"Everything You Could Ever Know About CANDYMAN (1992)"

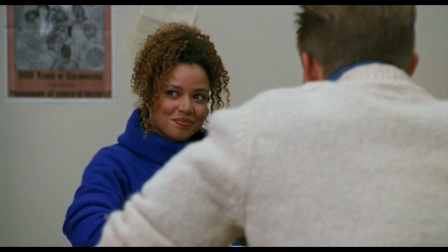16:23 Helen wraps up her interview and we meet her best friend Bernadette, played by Casey Lemons, who's also interviewing a student about the urban legend.
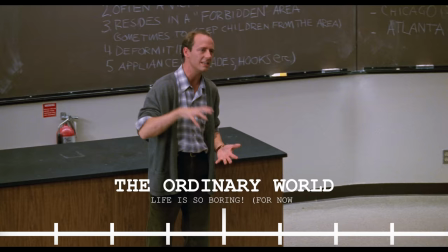16:30 The following scene introduces us to the ordinary world and Helen's husband, Trevor, who is a college professor giving a lecture on different folklore.
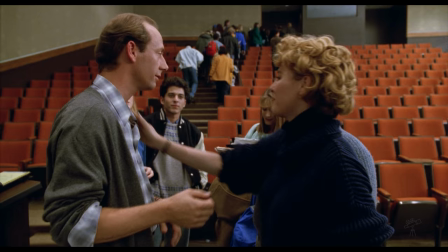16:38 After class, Helen meets up with him but one of his students looks a little jealous about that kiss.
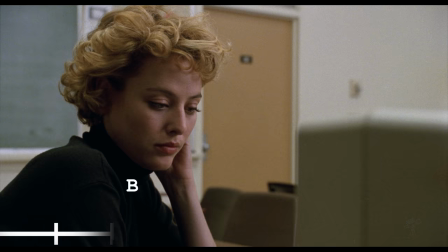16:43 No, I'm talking about her. This sets up our B-plot for later. As Helen reviews the recorded conversation,
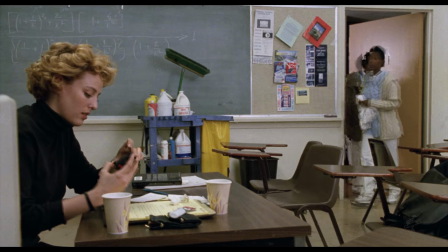16:50 a custodian named Henrietta overhears and calls in another cleaning woman named Kitty
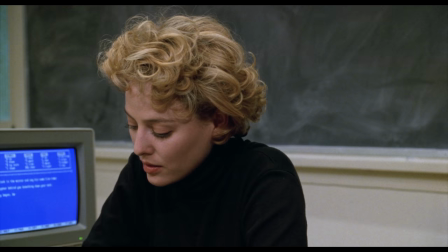16:54 to tell Helen about the murders that occurred in Cabrini-Green where victims were butchered with a hook.
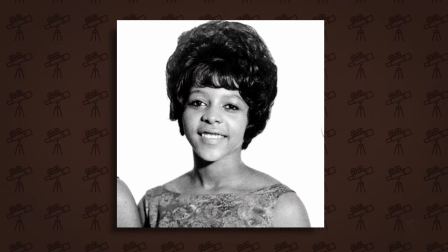16:59 This acts as the catalyst in the story. Quick side note, Henrietta is played by Barbara Austin who was one of the founding members of the 1960s girl group, the Crystals.
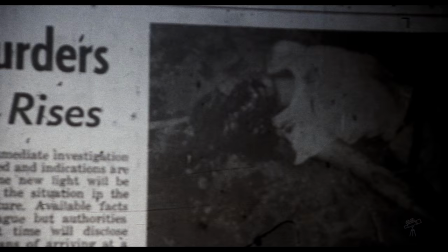17:08 Intrigued by the murders Kitty told her about, Helen goes to the only place where he could research before the existence of Google, the library.
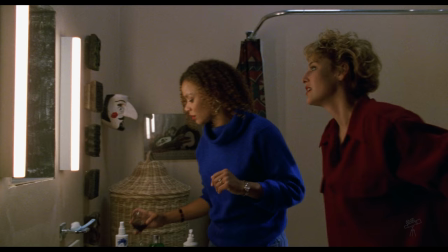17:16 On top of finding out the name of the victims, she also discovers her apartment building was designed the same way as Cabrini Green,
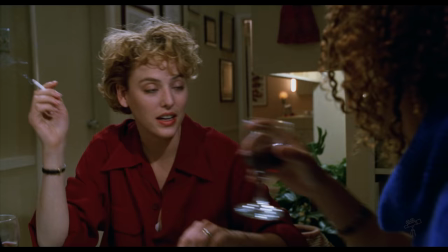17:22 especially with the push through medicine cabinets that lead to a small room linking apartments together.
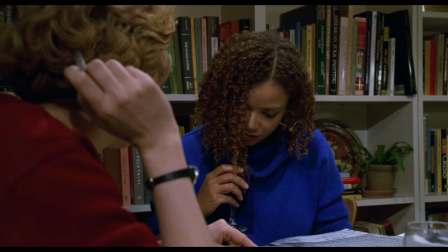17:27 Because the apartments are the same, she comes to the conclusion that the Candyman legend with him coming out of the mirror was likely a murderer who knew of the hole in the wall.
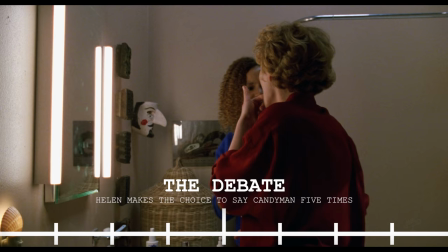17:36 This speculation in Helen sets up the debate in the story.
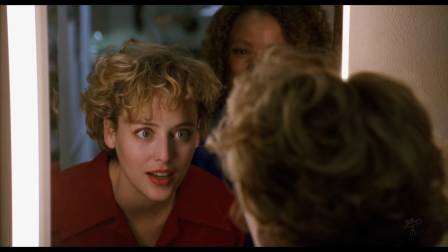17:39 Unfortunately, that speculation leads to her being confident enough to say Candyman five times, which leads to Candyman jumping on Helen's bed in the middle of the night.
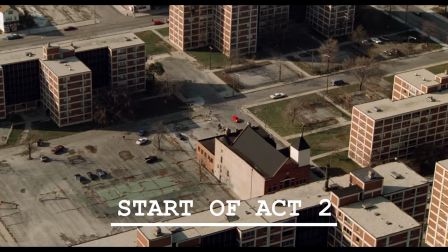17:51 Nah, just kidding, that's good old Trevor. Act 2 starts with Helen and Bernadette visiting Cabrini Green to visit the apartment where
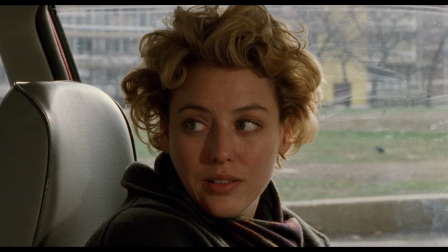17:58 one of the murders took place to see if they can find anything on the other side of the medicine cabinet. The exteriors of this scene were all filmed at the actual Cabrini Green location. During production, there were at least five active gangs around.
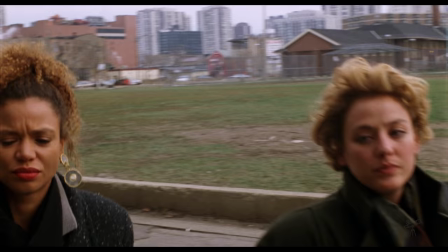18:10 Instead of pushing them away, the filmmakers decided to incorporate some of them in hopes to help avoid any problems.
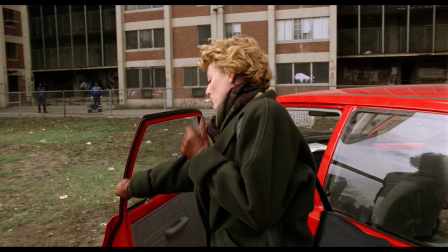18:16 The gang members you see here were real gang members at Cabrini Green that producers paid off to be in the film.
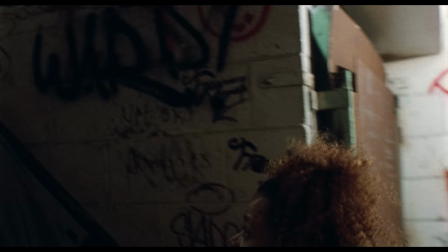18:22 The only line that was scripted was this one.
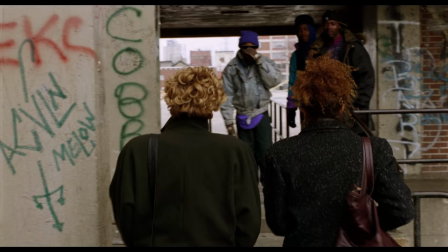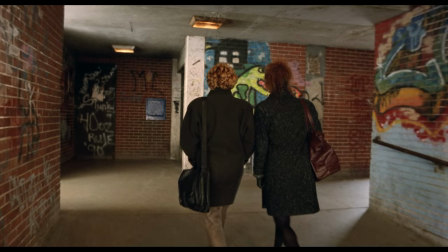18:30 Everything else was improvised by the hired gang. In the commentary, Clive Barker credits this to be a big reason why the film was so scary.
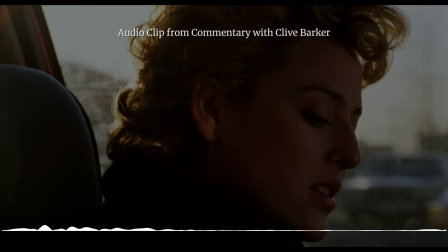18:38 The power of the movie, I think,
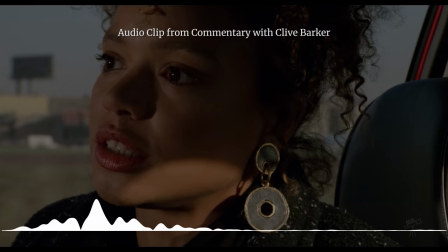18:41 is increased hugely by the fact that we were able to actually be there and shoot and show the way these places are constructed.
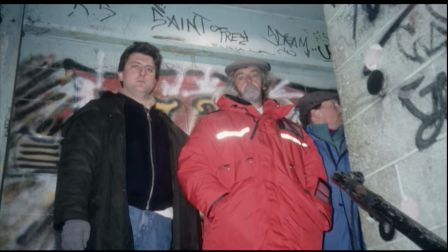18:50 Cast and crew members had to follow very specific instructions of where to hang out and not to hang out, where to park and not to park, and what hours they should avoid.
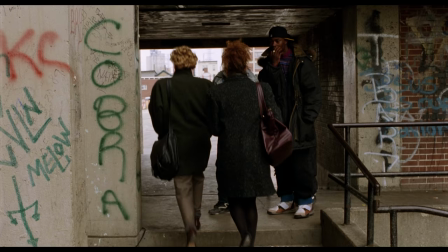18:58 Clearly, everyone was nervous about filming there.
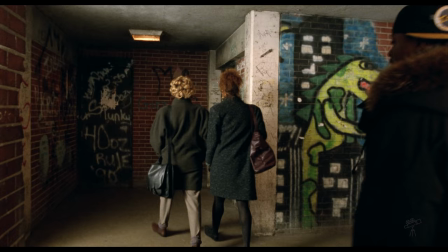19:01 In fact, at one point towards the end of a shooting day, someone shot at the production generator they had on set, according to Casey Lemons and Virginia Madsen. Producer Alan Poole says they shot a bullet at the camera truck. Regardless of where they shot, it was a clear signal to everyone that they needed to hurry up and leave the area.
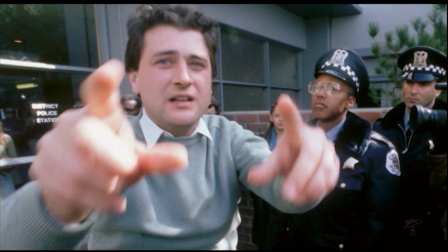19:17 And yes, there were cops on set to protect the crew, which is likely the reason why only one bullet was fired.
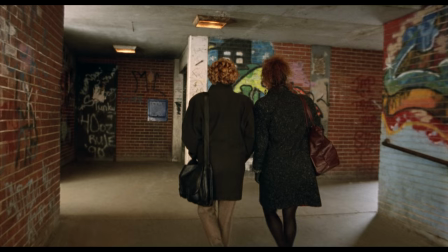19:23 In an interview with Casey Lemons, she says that Virginia Madsen and her befriended one of the people hanging out in the building they were filming at, who would end up acting as a guide for them.
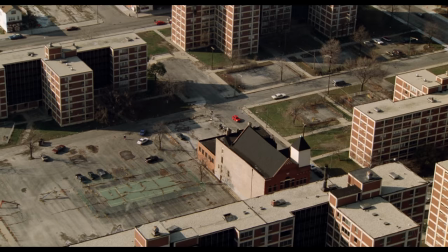19:32 So, yeah, it's a big deal that they filmed here because of how well known this area was for its crime and hostile living conditions.
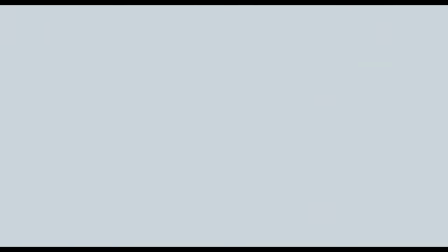19:39 To paraphrase what producer Ellen Poole said, Bernard Rose went deep into exploring the urban setting and the life of the African-American community who lived at Cabrini-Green.
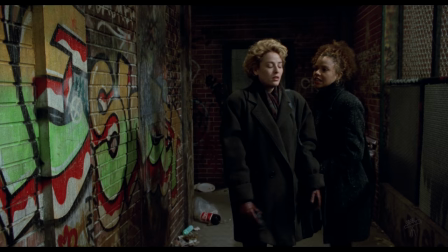19:47 He picked a setting that was already deeply scary for many Americans and exploited it for horror in a way that did not exploit the actual people who worked on the projects.
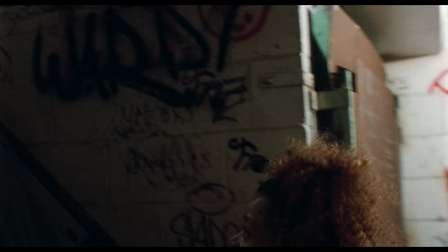19:56 Many wonder why Rose didn't recreate Cabrini-Green as a set.
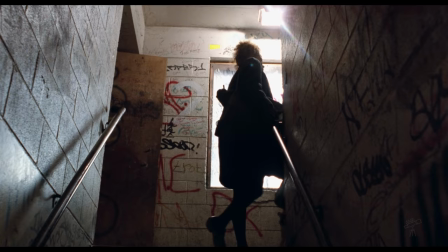19:59 Well, it was important to Bernard Rose that they filmed at the actual location because he wanted as many documentary details as possible.
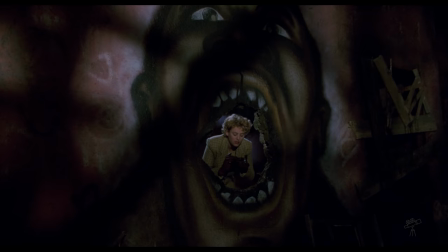20:06 After taking some pictures and coming out Candyman's mouth, They meet Anne Marie McCoy, who was the neighbor of the victim.
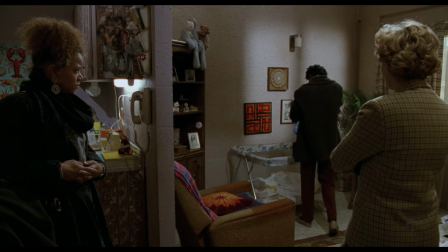20:12 Helen meets baby Anthony and we get this foreshadowing piece of dialogue.
Yeah! Then I gon' get him.
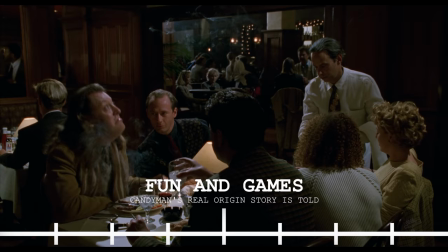20:19 Oh yeah, they will. For sure. The next scene acts as fun and games by showing Helen, Trevor, Bernadette,
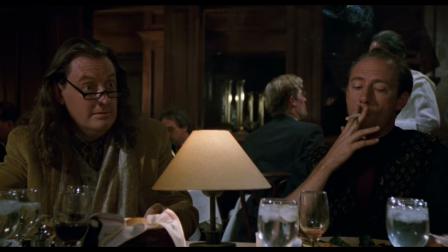20:26 and her significant other having lunch with folklore expert Philip Purcell.